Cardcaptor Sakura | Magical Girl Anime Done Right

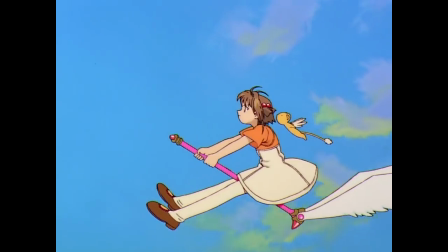4:03 As you would expect, the card capturing itself, while fun,
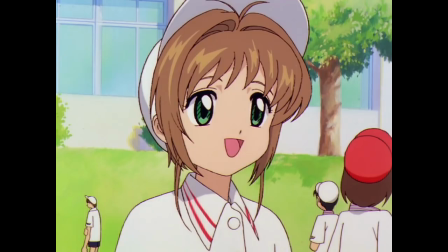4:06 is not always the quote-unquote point of the show, and often takes a backseat to more character-driven events.
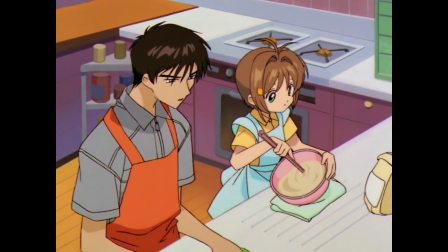4:12 The average episode is normally concerned with fairly mundane plots, like finishing summer homework,
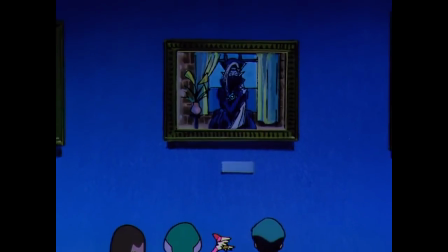4:18 and the usual stakes of the card battles are similarly low-key, vandalizing a painting or creating a rain of flower petals.
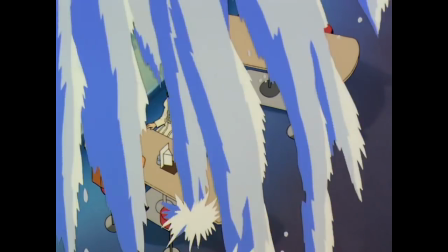4:25 There are the occasional cards that pose serious danger to life and limb, but just as often,
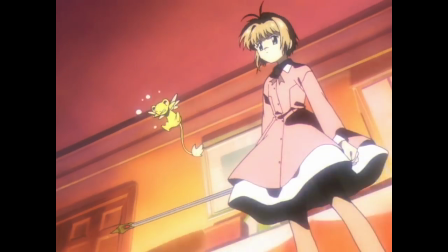4:30 the whole thing is little more than a mischievous diversion, which allows the characters, rather than any big plot,
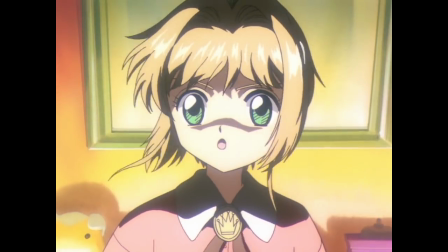4:36 to take the spotlight.
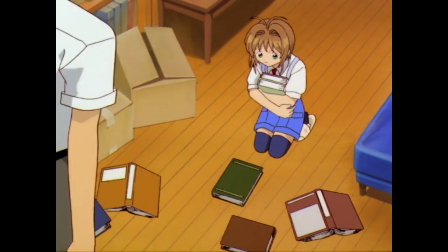4:38 Many in episodes serve to articulate an aspect of the story completely unrelated to magic, such as Sakura's love for her father and his mutual love for her.
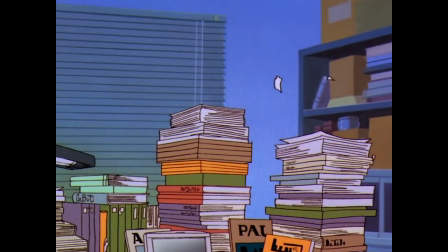4:46 In these episodes, the cards facilitate a specific portion of the narrative,
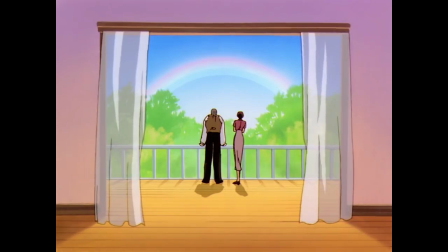4:50 rather than being the impetus or climax of it, with a rare few involving no cards or magic at all.
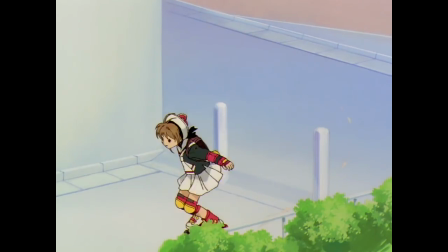4:57 Obviously the character we first become familiar with would be Sakura herself.
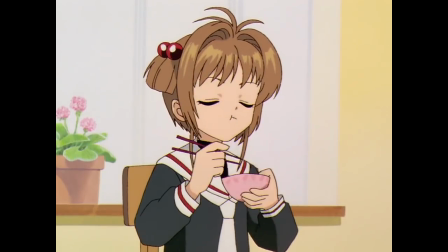5:01 In her words, she's good at being cheerful, but the show takes pains to establish her as more than just a well-meaning klutz like Sailor Moon's Usagi.
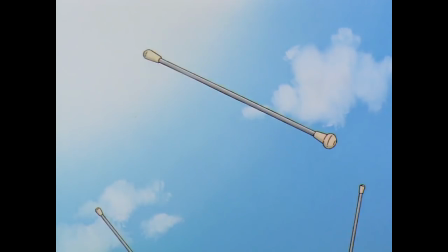5:10 Her practice with batons shows off her physical dexterity, as well as the tendency for her mind to wander.
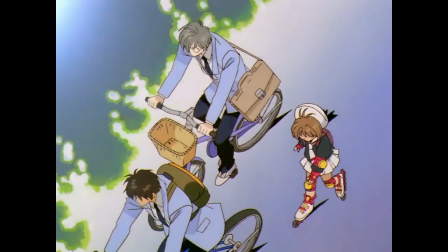5:16 While her cheer practice and rollerblading, knee pads with no helmet bugs me to no end, illustrates her general athletic ability, and that's just the first 10 minutes of episode 1.
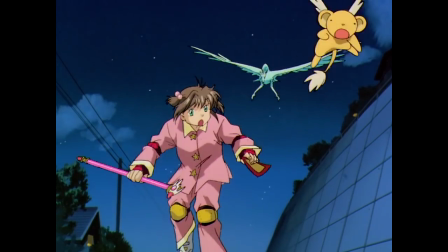5:25 Not only does this create character traits, but it forms a foundation for her success as a magical girl,
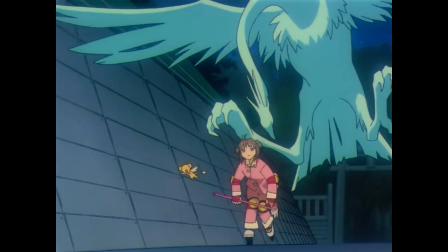5:30 because her day-to-day skills directly correlate to her work as a card captor. Her staff's like a baton,
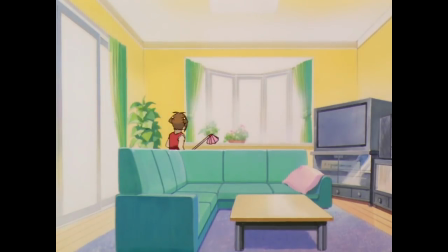5:37 get it? but having the smarts to do something so simple as properly setting up the main character
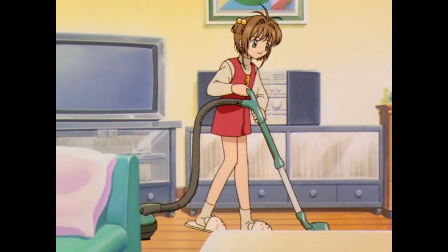5:41 is kind of a baseline of quality that you'd expect any good anime to do,
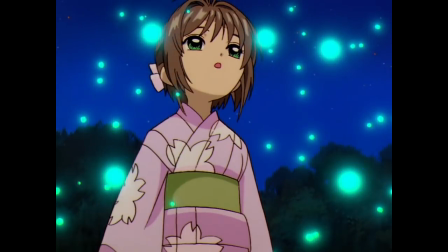5:46 far from a game changer that goes above and beyond. Luckily, that's hardly the extent of the show's skill, it's barely a blip compared to what comes next.
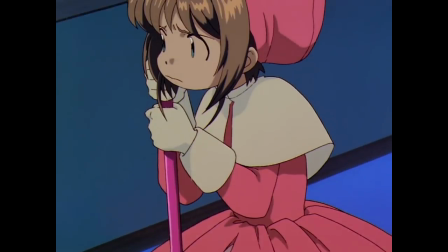5:55 The defining factor of Cardcaptor Sakura being such a solid series is that, while it follows a little girl, it does not feel made by little girls.
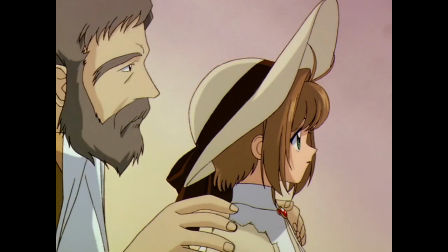6:04 It presents the world through the lens of Sakura, but with the grace and maturity that belies a more deft hand.
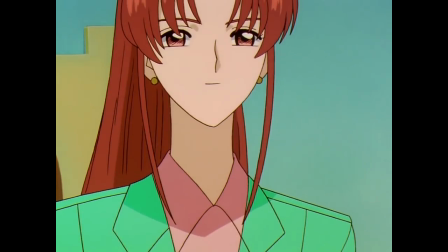6:11 Number one would be the attention to detail. Now Cargather Sakura is not a plot-driven show, so I don't mean in the sense that, say,
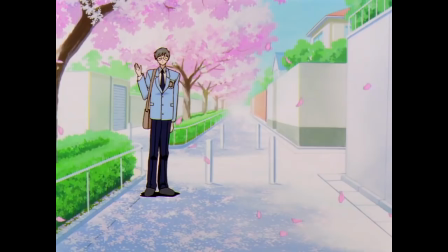6:19 a twist happens and when you look back in hindsight, putting the pieces together makes it so obvious,
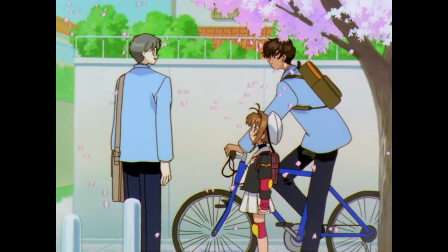6:24 although that does actually happen, but what I really mean is the proliferation of a general sense of place and coherency.
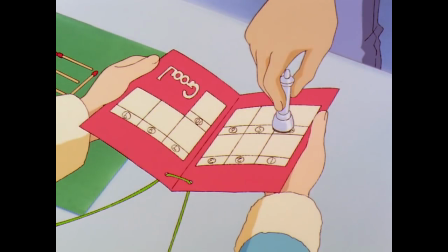6:30 This doesn't feel like a sterile real-world setting with characters transplanted into it. Rather, the world feels unique and lived in as much as it can.
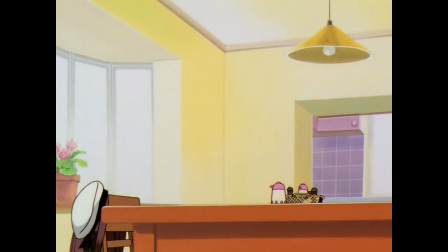6:39 For example, there's no family in the world that is truly average in every way.
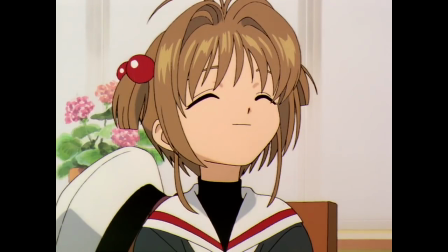6:44 Every family has these things that only that family does,
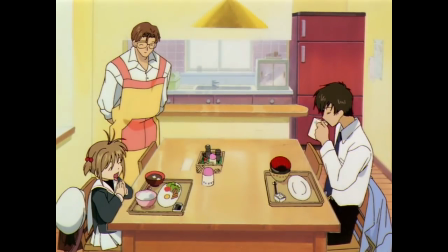6:48 just small little quirks or oddities that you won't see exactly like that anywhere else.
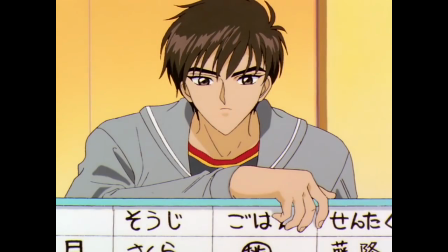6:54 And Sakura's has that. Hung up in her kitchen is a whiteboard, maybe two, I don't remember,
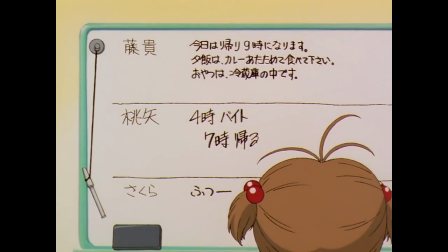6:59 with a chore chart for distribution of chores and a daily diary where people write messages and what they'll be doing for the day so everyone else knows.
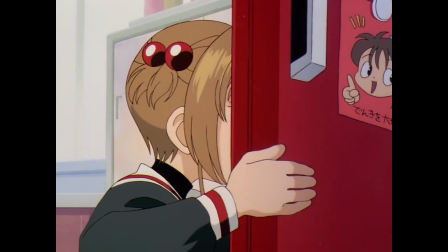7:08 Not only does that fulfill the unique family stuff checkbox, it furthers a characterization of their general lifestyle,
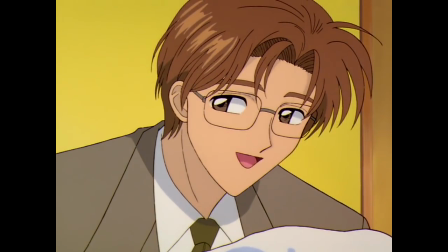7:14 one where everyone pitches in and is kept abreast of each other's activities even if they don't have the time to always talk in person.
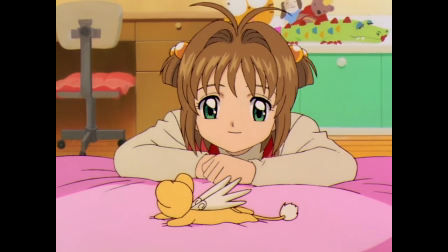7:20 Something as small as this works wonders to foster a great sense of home without being too obvious about it.
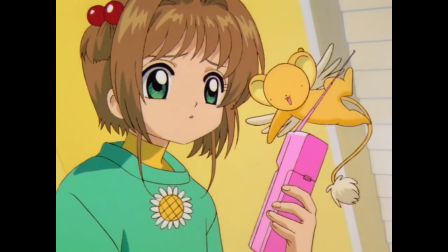7:27 But it's not just setting details either,
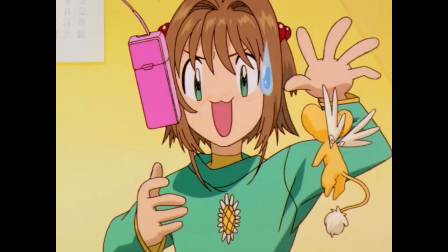7:28 the characters themselves are also frequently fleshed out by these little bits that aren't groundbreaking but provide small insights into depth and personality.
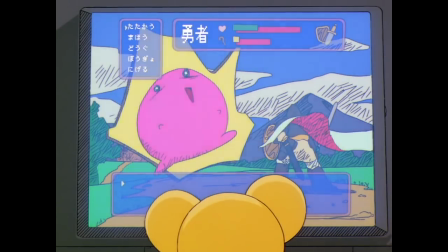7:38 When you see Kero obsessing over video games or watching movies in his spare time,
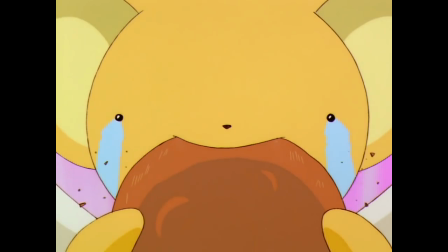7:42 it's endearing and it shows he's a fun first guy which makes him immediately more memorable than a stoic do-gooder.
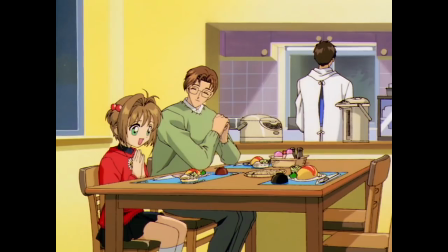7:48 But I'm bearing the risk of repeating myself. This is a similar point I made with Sakura. The show is smart enough to tell you about the characters without telling you about the characters.
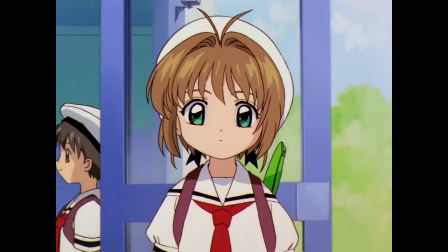7:57 I feel I've digressed. Let's get back to what I was saying about maturity. While Sakura and her fourth grade friends are the main characters.
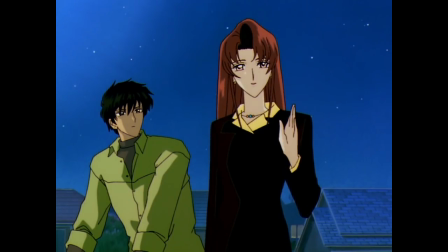8:03 The show doesn't dumb down its portrayal of the world to compensate.
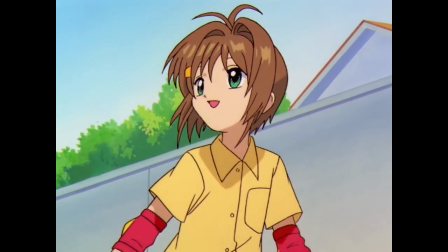8:07 It's an idealized world, perhaps, but it's not a totally unrealistic one, aside from, you know, the magic.